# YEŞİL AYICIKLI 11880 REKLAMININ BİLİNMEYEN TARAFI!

Elbette ki işletmeciler arasında farklılıklar vardır ama söylediğim üzere bu kadar büyük bir farka sebebiyet verebilecek bir hizmet kalitesi farkı olmamıştır diye düşünüyorum. İşte bu nedenle bu yüksek farkı reklama bağlıyorum. 118.80'in çok sayıda reklamı vardı. Biz bugün 2-3 reklamına bakacağız ve bunların hepsi animasyon reklamlar.
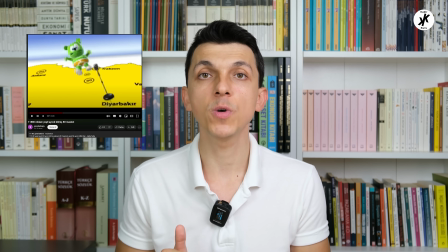260s
Şimdi izleyeceğimiz reklam 13 yıl önce Good at Spy adlı YouTube kanalında yayınlanmış ve 11 milyon kişi izlemiş bu reklamı.
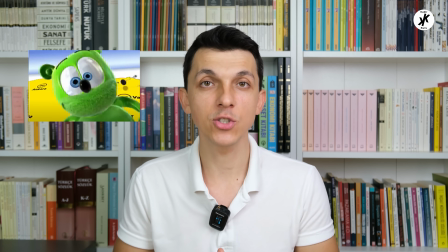267s
Hepimizin bilinçaltında yer eden ayılı, yeşil ayılı o ilginç reklam. Şunu en başta belirteyim bu tür içerikleri kesintisiz izletemiyoruz.
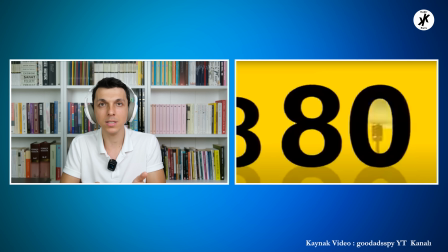275s
O yüzden aralarda dura dura izleteceğim ve durduğum kısımlarda da aslında söylemek istediğim bazı şeyleri aralara yerleştireceğim.
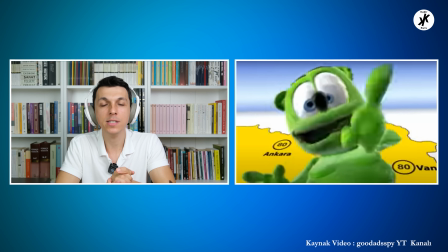281s
Tabi içinizde anılarını tazelemek isteyen bütün reklamı baştan sona bir kere izlemek istiyorum diyen varsa açıklamaya linkini koyarım oradan izleyebilirsiniz. Zaten videolarda yer verdiğim video kesişlerinin tam hallerini video açıklamasına ekliyorum. Evet şimdi artık reklamı izlemeye başlıyoruz.
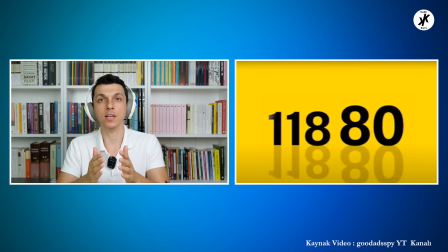295s
Reklamın daha ilk saniyesinde 118.80 karşılıyor bizi ve 80 birazdan göreceğiz. Hemen bize doğru yakınlaşıyor. Vurgu hep 80 üzerinde tabii ki.
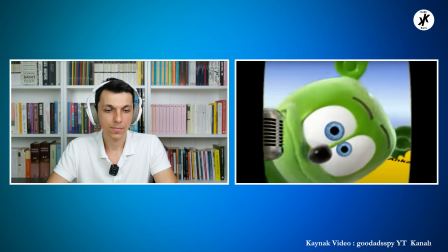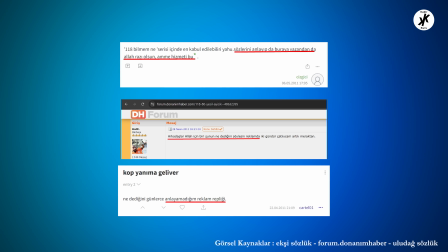309s
Şunu belirteyim. Reklamı izleyen insanların birçoğu çeşitli platformlardaki yorumlarda gördüğüm kadarıyla söylenilenleri anlamamış.
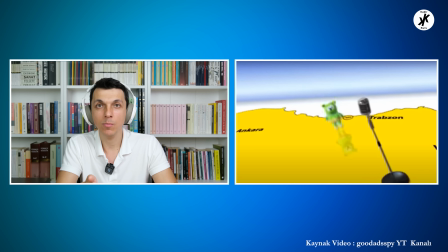316s
Doğrusunu söylemek gerekirse ben de o zaman izlediğimde tam olarak her şeyi anladığımı söyleyemem. Yani sözler tam anlaşılmıyor gibi. Bu bilinçli bir tercih de olabilir tabii. Baştakileri anladınız mı bilmiyorum ama kop yanıma geliver hop yorulma soruver diyor. Bak elinde tüm Türkiye 118.80
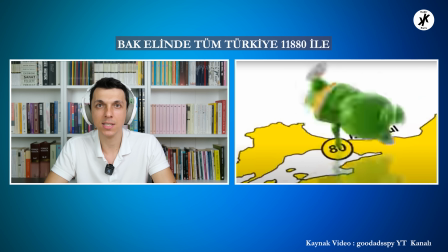336s
ile burası zaten anlaşılır diye düşünüyorum ve zaten reklam boyunca bu ayıcık işte Türkiye haritası üzerinde zıplıyor ve burada şu mesaj veriliyor 118.80 Türkiye'nin her yerinde var kolayca ulaşabiliyorsunuz bir telefonla.
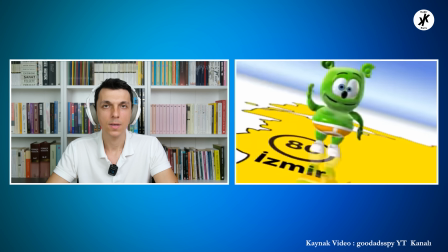357s 118 80 80 bilmiş 80.
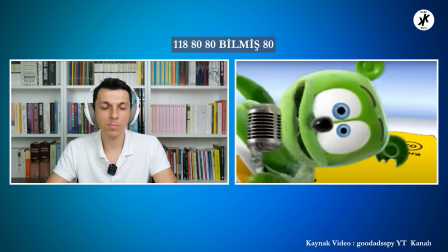364s
Diğer kısım zaten ilk baştakiyle aynı.
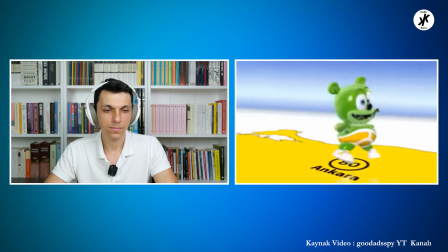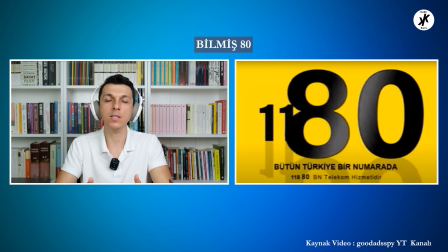372s Evet kop hadi ara kop hadi ara bilmiş 80. 118 80 80 bilmiş 80.
Bakın defalarca 80 tekrar yapıldı. İlk saniyede hemen 80 ön plana çıkarıldı. Son saniyede yine 80 ön plana çıkarıldı. Yani videonun tek bir amacı var. 80'i hafıza işleyecek.
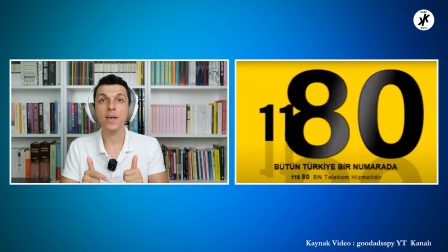391s
Bu arada ben saymıştım 9 defa 80 diyor. Ve defalarca da 80'i yine video içinde görüyoruz. Haliyle gayet şakır şakır işleyen çalışan bir reklam. Reklamı izlediğinizde ya bu nasıl reklam diyenler olmuş olabilir. İnternette de bu mimalde yorumlar vardı ki bırakın bütün yorumları. Hadi o başka kişiler tarafından yazılmış.
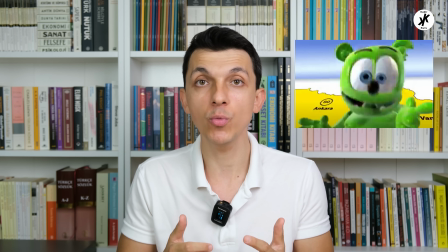409s
Ben bu videoyu çeken kişi olarak kendimle zamanında bu yorumu yapıyordum. Yani beni rahatsız eden bir reklamdı izlediğimde.
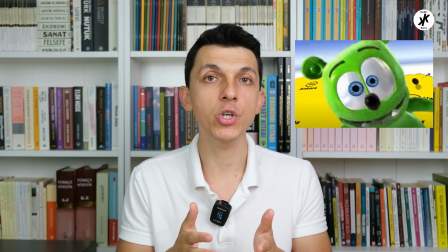415s
Ama rahatsız etse dahi işte o büyük başarıyı, o pazar payını elde etmeyi de sağlıyor.
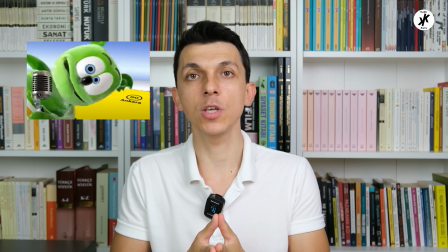420s
Şimdi gelelim beni şaşırtan noktaya. Bu videoyu hazırlamaya başladığımda YouTube'da tabii ki ilk olarak açıp tekrar bir reklamı izleyeyim dedim.
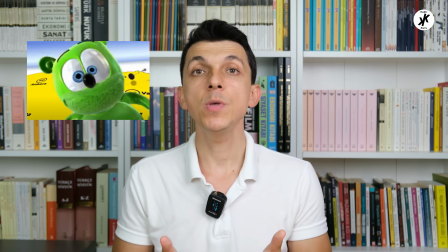427s
Ve reklamı izledikten sonra köşedeki önerilerde karşıma bir video çıktı. Bir baktım ki bu video 3 milyar 400 milyondan fazla görüntülenme almış.
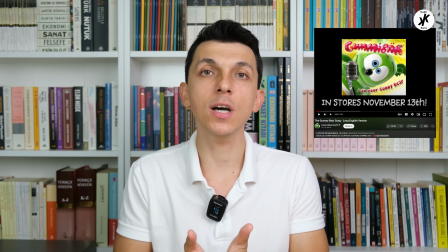435s
Ve fark ettim ki iki videodaki karakter aslında aynı karakter.
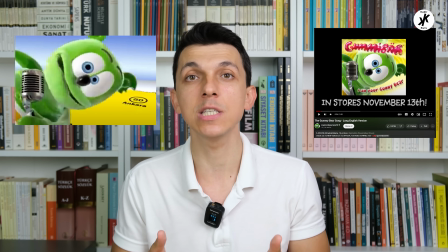439s
Yani bizim 118.80 reklamlarında gördüğümüz o sürekli zıplayan yeşil ayı aslında küresel bir YouTube fenomeni.
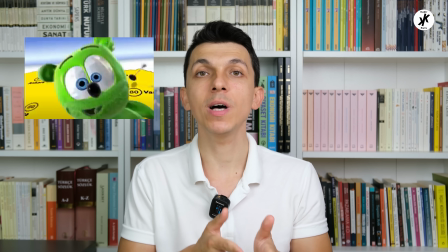446s
Gummy Bear adlı bir karakter. Zaten izlediğimiz reklamda onun o bahsettiğim 3.4 milyar izlenen videosunun editlenmiş hali.
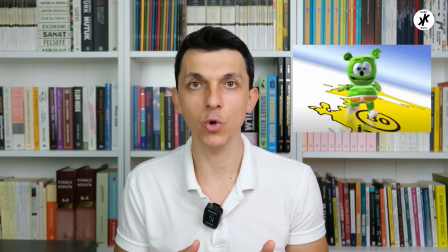454s
Bizdeki reklamda az önce gördüğümüz gibi ayıcık haritanın üzerinde zıplıyordu. Orijinaline baktığımızda ise başka bir zemin üzerinde zıplıyor.
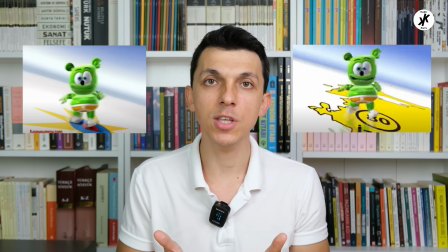461s
Yani reklamın mesajına ihtiyacına göre özelleştirmeler yapılmış.
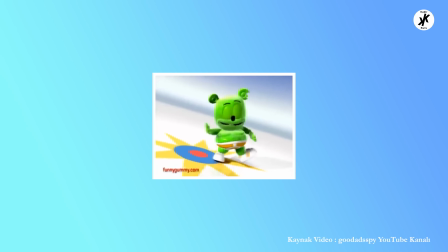Gummy Bear'ın YouTube'da günümüzde 9 milyon üzerinde takipçisi var. İnternet sitesi var.
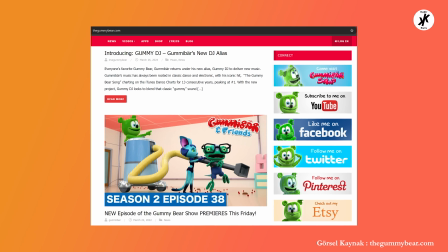477s
Ürünlerini sattığı bir mağazası var. Etsy'de ürünlerinin satıldığı bir mağazası var. Gerçekten de küresel bir fenomen haline gelmiş ki bu şarkısını farklı farklı dillerde de YouTube kanalında listelemişler. Hatta orada Türkçe versiyonu da var ve o şarkının adı da Küçük Bir Ayıcı'ın.
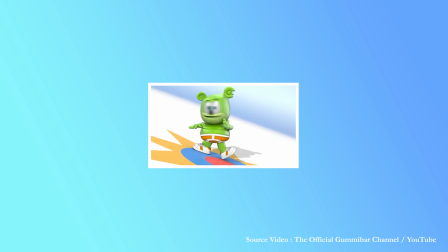492s Küçük Bir Ayıcı'ın, Küçük Bir Ayıcı'ın.
Gördüğümüz üzere BN Telekom daha önce küreselde yer edinmiş bir işi almış ve lokale uyarlamış. Meyvesini de toplamış. Tabi bu videonun başarılı olmasının genel anlamda bazı sebepleri var.
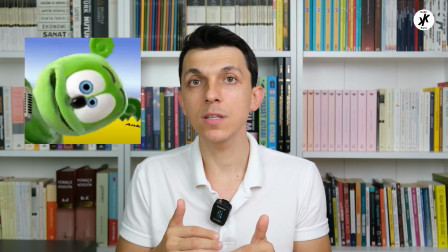506s
Sürekli bir hareket olması. Aşırı hızlı olmasa da yine de hızlı diyebileceğimiz geçişlerin olması.
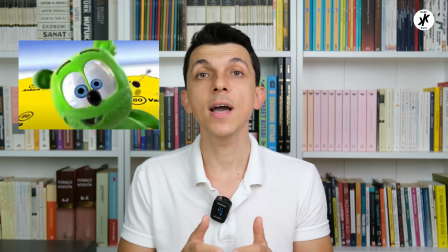511s
Sesin alışık olmadığımız bir ses olması. Yani genel olarak herkesin dikkatini çekmesi.
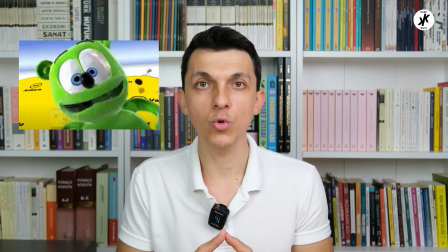516s
Keza çocukların da dikkatini çekmesi. Bunu çocuğun televizyonda gördüğünü düşünelim. Çocuk bunu televizyonda gördüğü anda izlemeye başlayacak.
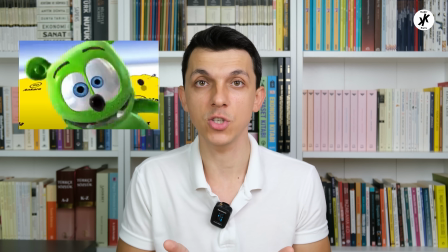524s
Ailesi o sırada kanalı değiştirmeyecek çocuk izlediği için ve çocuk faktörüyle aileye de reklam izletilmiş olacak.
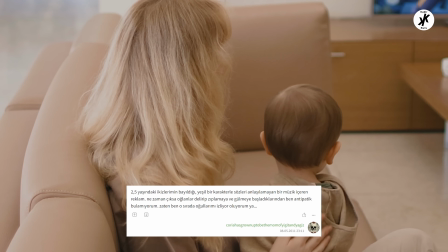530s
Bu melodi o küçük çocuğun diline de dolanacak,
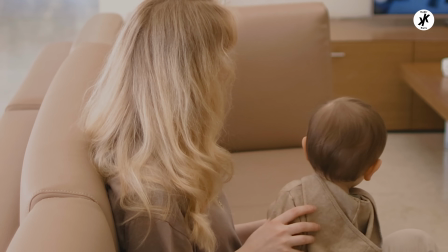533s
belki evde tekrar edecek ve adeta markanın reklam elçisi gibi o çocuk o evde çalışacak bir nevi reklam yapacak doğal bir süreçle.
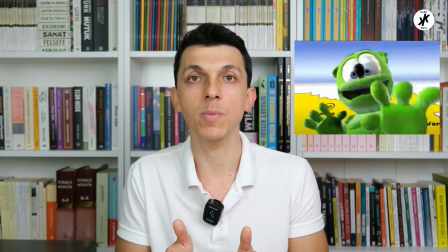541s
Bu söylediğim senaryoyu bir kenara koyun, vurguladığım diğer özellikleri itibariyle de zaten dediğim üzere büyüklerin de ilgisini çeken bir reklam.
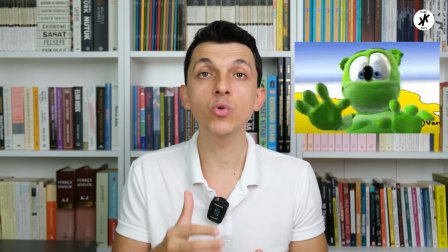548s
Yani büyükleri rahatsız etse bile bu kez rahatsız etmesi konuşuluyor.
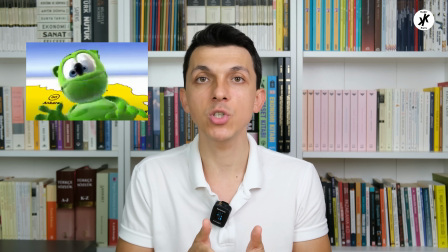551s
3.4 milyar izlenen videoyu gördükten ve Türkiye'deki reklamın onun editlenmiş hali olduğunu anladıktan sonra internette bu konu hakkında neler yazılmış diye de baktım.
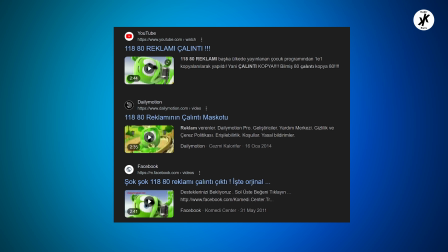560s
Ve bu durumu çalıntı olarak ifade edenler olduğunu gördüm. Tabi bu çok mümkün bir şey değil.
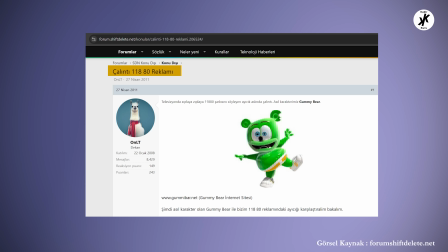564s
Bu ölçekteki bir işte elbette ki şirketler lisans ücretlerini ödeyip kullanım hakkını alır ve öyle kullanırlar.
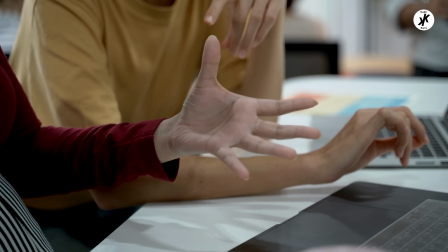570s
Bu yüzden mümkün değil diyorum. BN Telekom da burada ücretini ödeyip animasyonun kullanım hakkını almıştır.
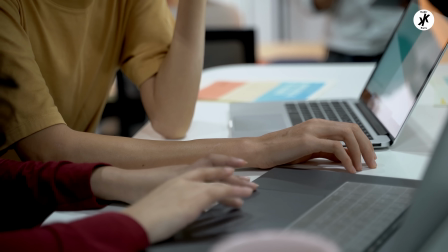575s
Aldığı proje dosyaları üzerinde de değişiklik yapmış olabilir ya da taleplerini karşı tarafa iletmiştir.
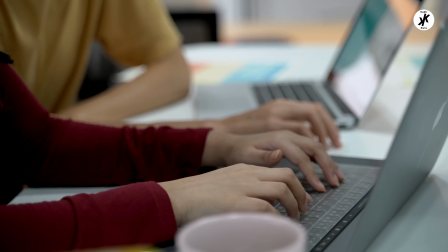580s
Karşı taraf proje dosyası üzerinde belki de istenilen değişiklikleri yapıp nihai halini yollamıştır. Tabi BN Telekom üzerinden anlatıyorum ama onlar da bir ajansla çalışıyordur. Reklam ajansıyla ajans üzerinden süreçler böyle ilerlemiştir vs. Bu arada 16 Eylül 2011'de Licensing International adlı sitede çıkan bir yazı var.
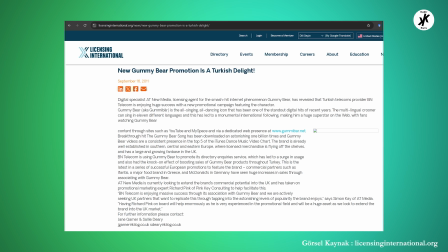597s
O içeriye baktığımızda da BN Telekom'la Gummy Bear'ın lisans sahibi AT New Media'nın birbirinden habersiz olarak ilerlemediğini anlıyoruz zaten. Şimdi geçelim 118.80'in bir diğer karakterine. Küçük sarı kuşa.
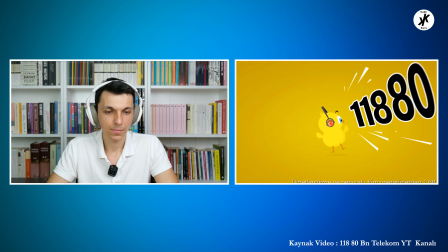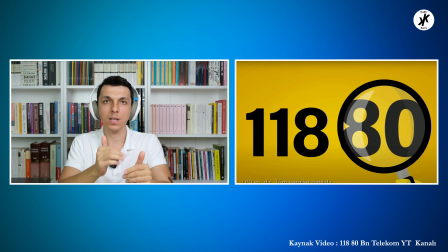616s
Bakın yine sürekli 118-80. 118-80 hem söylüyor bir taraftan sürekli ekranda gösteriyor ve bunu hep büyük yapıyor. İşte büyüteçle bile üzerini vurguluyor.
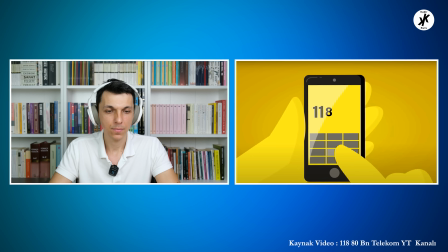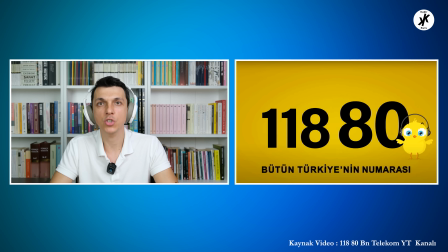630s
Yine gayet net bir şekilde defalarca aynı şeyi söyleyerek ve göstererek akla yerleştiriyor.
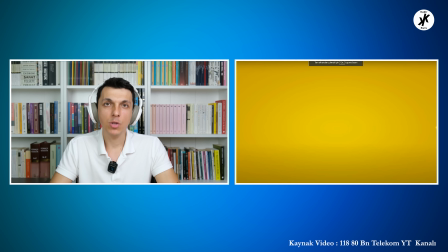636s
Civcivli bir reklam daha var ona da bakalım. Bunun başlangıcı diğeriyle aynı. Şimdi artık bu noktadan sonra 118-80'den alabileceğiniz hizmetlere vurgu yapıyor aslında. İşte bir tanesini söyledi otobüs mesela.
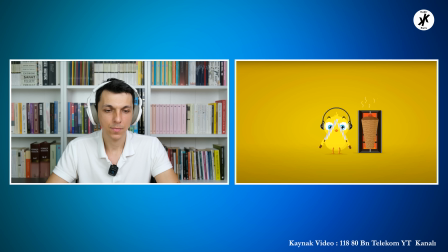Çilingir, eczane, kebapçı, hastane, tamirci birçok hizmete, hizmet sağlayıcıya ulaşmanızı kolaylaştırıyor vurgusunu yapıyor.
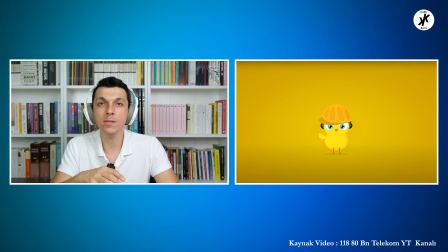666s
Böylece o bahsettiğimiz misyon yani sadece bir bilinmeyen numara servisi değil onun ötesine geçmiş bir servis vurgusunu yine yapıyor ve 80'i sürekli bir şekilde yine vurgulayarak yine zihnimizde işliyor.
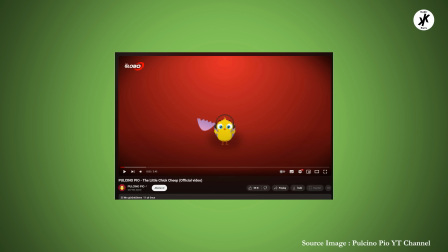682s
Bu karakter de tıpkı ayı gibi yurt dışından ithal edilmiş bir karakter. Pulcino Pio yani Civciv Pio. Onun Gummy Bear kadar meşhur olduğunu söyleyemeyiz ama onun da ciddi bir popülaritesi var. İzlenme sayıları bize onu gösteriyor. Sonuç olarak BN Telekom'un 118.80'in bu reklamlar için şunu söyleyebiliriz.
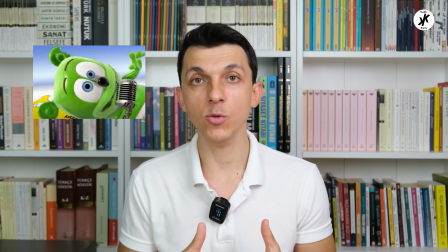699s
Bu animasyon reklamlar stratejik olarak gayet doğru. Ve bu doğru seçimin karşılığı da alınmış.
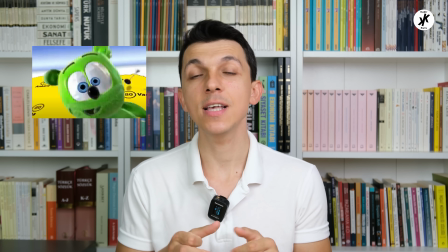704s
Kaliteli bir iş algısı var mı? Bence zerre kadar kaliteli bir iş olarak görünmüyor.
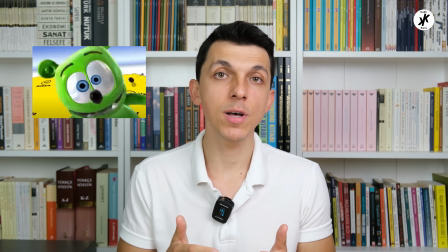708s
Fakat elbette ki reklamlarda amaç her zaman kaliteli bir iş ortaya koymak olmayabiliyor.
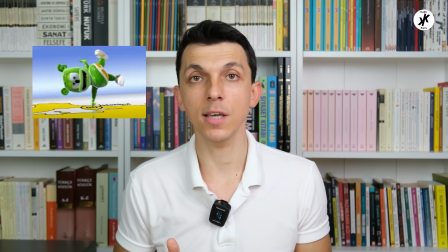713s
Asıl öncelik akılda kalmak ve tüketiciyi harekete geçirmek. Ürününüze, hizmetinize yönlendirebilmek.
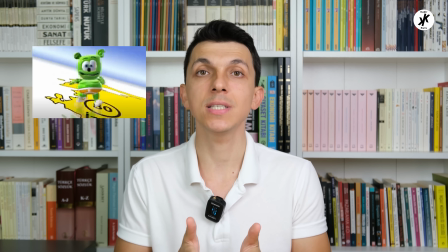719s
Reklamları izlerken gördük. Defalarca 80 vurgusu var. Bu reklamları izledikten sonra 118.80'in aklınızdan çıkması mümkün değil.
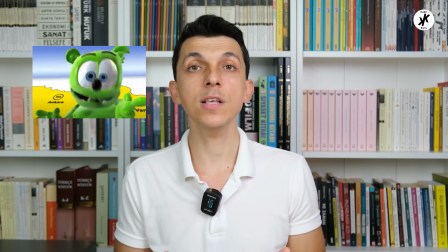726s
Herhangi bir şekilde 118 adını aramanız gerekse hemen yeşil ayıcık aklınıza gelecek ve 118.80 diyeceksiniz. İşte bu reklam onu yapıyor. Bazen muazzam bir reklam yaparsınız. Hikayesiyle, kurgusuyla, her şeyiyle, mesajıyla dört dörtlüktür.